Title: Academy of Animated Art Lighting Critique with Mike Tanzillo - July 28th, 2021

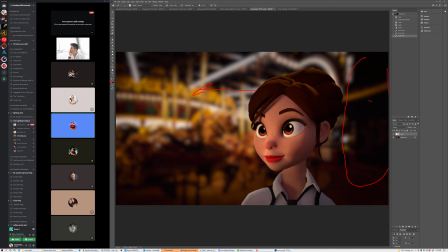1427s
Mike, I had a quick question. Do you make it a role in general to always add ambient inclusion to the eyes? I generally do. Okay. Yeah, just because it's kind of the same thing here,
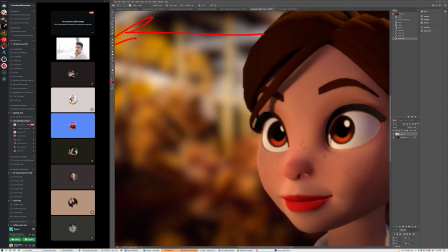1441s
right? um where there's you can see it let's zoom in um you can see it where there's a
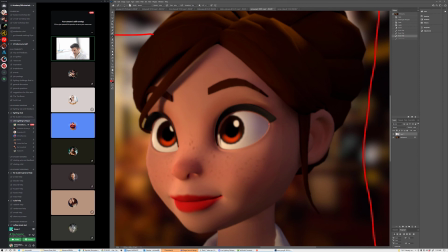1450s
because of the way the light the light works and there's kind of like this rim on the eye there that's that's picking up a little bit of extra light um that kind of just makes the edge a little bit glowy and then if if all we did was i'm just going to do a super mocked up version angles but
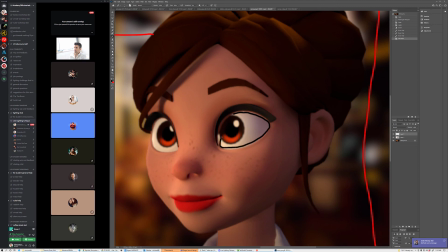1464s
like if we this and we just kind of blurred that a little bit so
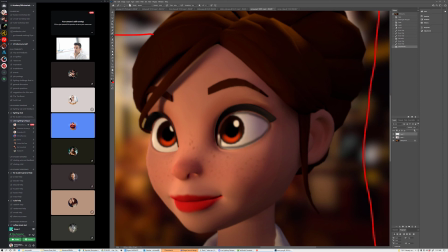so just by like dropping that in a little bit you can see
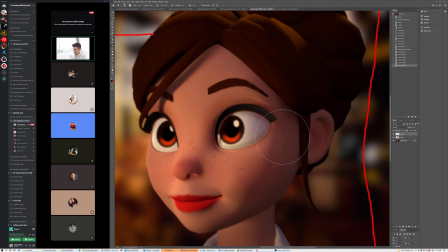1494s
that by adding that darkening it does it does really help the eye kind of fall back into place there and you can see how that that that it just it just helps a little bit and like i said it just
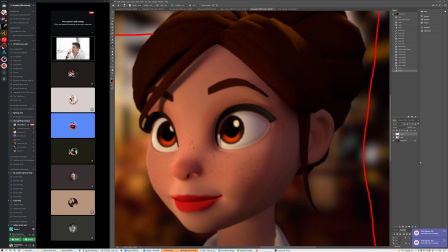1508s
it just adds this like level of realism where like the eyeball is actually inside the eyelid yeah so i'll start doing that yeah all right
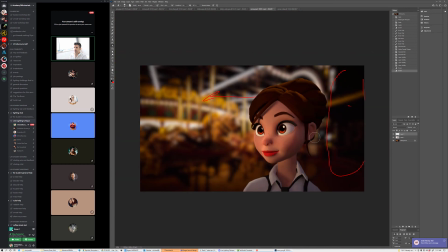1516s
cool well thanks so much everybody i will talk to you all very soon and uh yeah like i said same time tomorrow i think yeah i'll just check my calendar real quick yes we are all good for 11 a.m tomorrow and i will see you all then in the meantime all right happy lighting everybody thanks mike thank you